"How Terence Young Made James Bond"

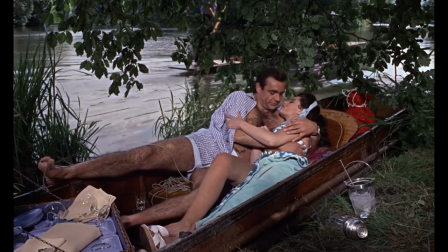(16:31)
Unlike the ultra-cool introduction of Dr. No, Bond's first scene here is in his underwear, sharing an intimate moment with his girlfriend Sylvia.
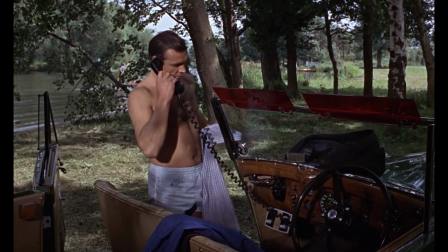(16:39)
There's definitely some masculine fantasy at play, and the idea of a car phone was complete science fiction in 1963,
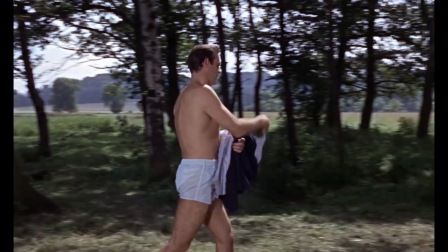(16:46)
but there's also something very human in seeing our super spy hero in briefs.
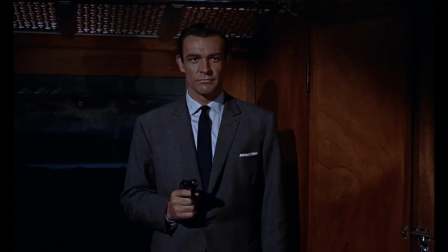(16:51)
Throughout the film, Young is also careful to highlight Bond's glimmers of humanity, his protection of Tatiana, his grief over Kevin Bay's murder.
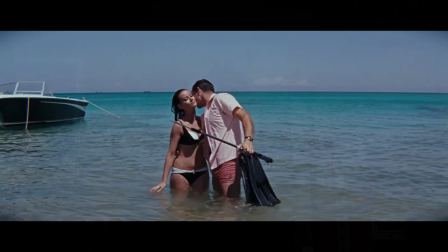(16:59)
These aren't major aspects of the story, but subtle hints of Bond's empathy, and this reaches its peak for Young in Thunderbolt.
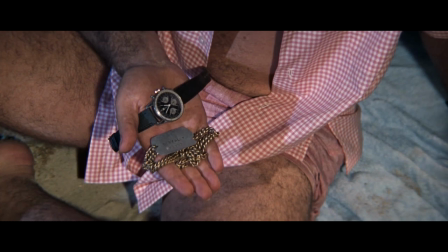(17:07)
As they lie on the beach, James finally reveals to Domino that her brother has been killed by the film's villain, Emile Largo.
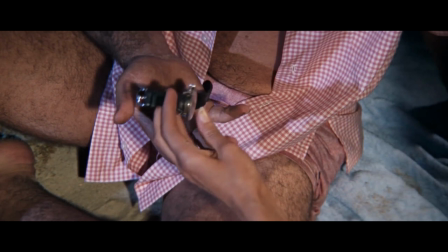(17:15)
Young uses a close-up of the brother's watch and dog tags in Connery's trembling hand, which wavers all the more as Domino takes the items.
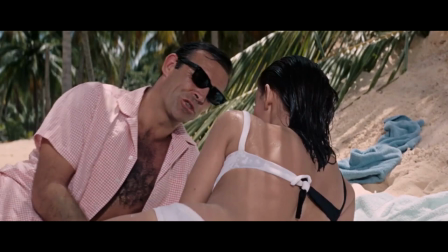(17:23)
With tears scrolling down Domino's face, James' voice quivers and he quickly puts on a pair of glasses, presumably to hide his own tears.
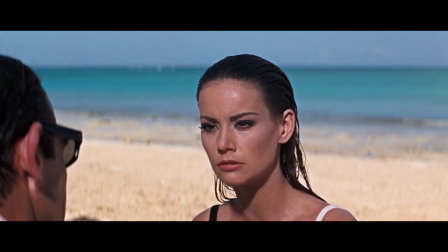(17:33)
Through simple but direct shot choices, performance, and a key prop, Terrence Young has imparted Bond's humanity and vulnerability.
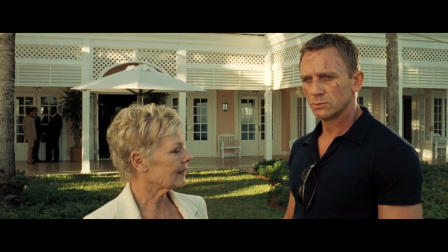(17:42)
Decades later, Bond movies like Goldeneye and Casino Royale would receive a lot of praise for treating James Bond as a real character with psychological depth.
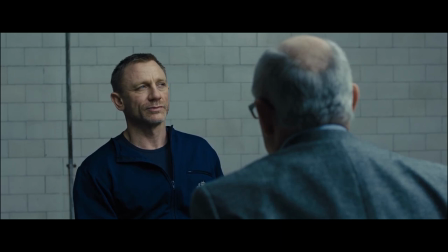(17:51)
But look at how much humanity Young was able to capture in the 1960s,
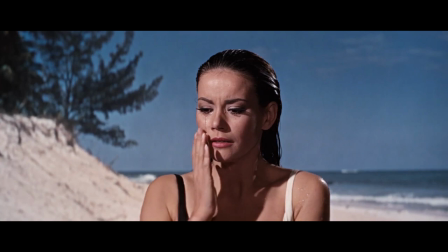(17:56)
not through long dialogue scenes laying out Bond's psychological profile, but purely through his direction of the actors and his shot selection.
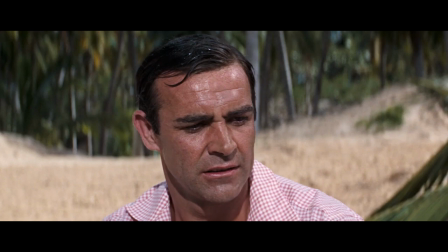(18:04)
Young was exposing Bond's humanity long before such deconstruction was in vogue.
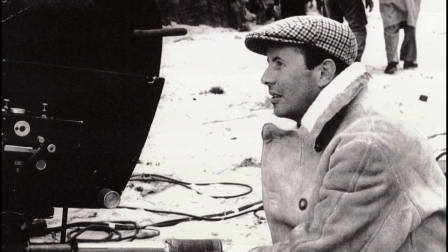(18:11)
So I hope I've successfully highlighted just how much Terrence Young helped shape 007.
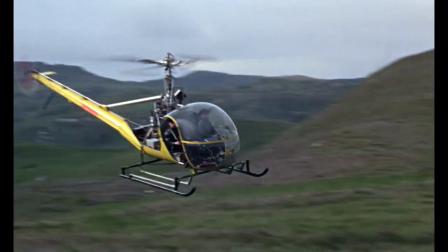(18:16)
He might not have been an auteur filmmaker, but his direction largely defined the character of James Bond,
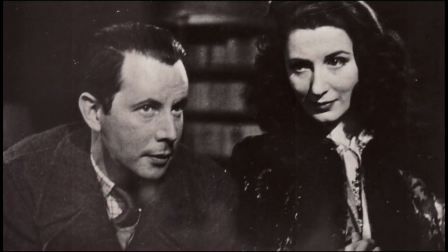(18:23)
the series standards for humor and action, and the underlying humanity that makes Bond, such an indelible hero.
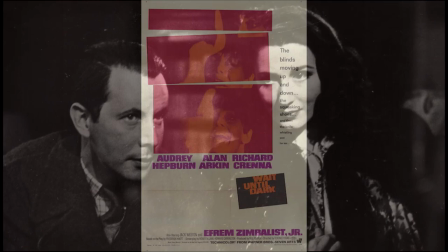(18:29)
And of course, Terrence Young had a long, accomplished career outside of Ian Fleming's spy adventures.
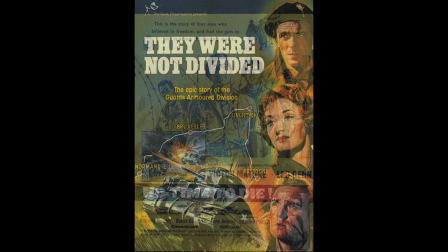(18:35)
He also directed movies like Wait Until Dark, Red Sun, They Were Not Divided, No Time To Die?
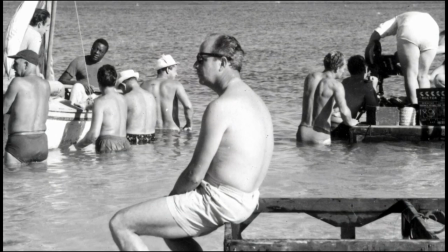(18:46)
Huh. Point is, Terrence Young was a pretty good director, and if nothing else, he deserved better than having his name messed up by some twerp on YouTube. You fucking dumbass.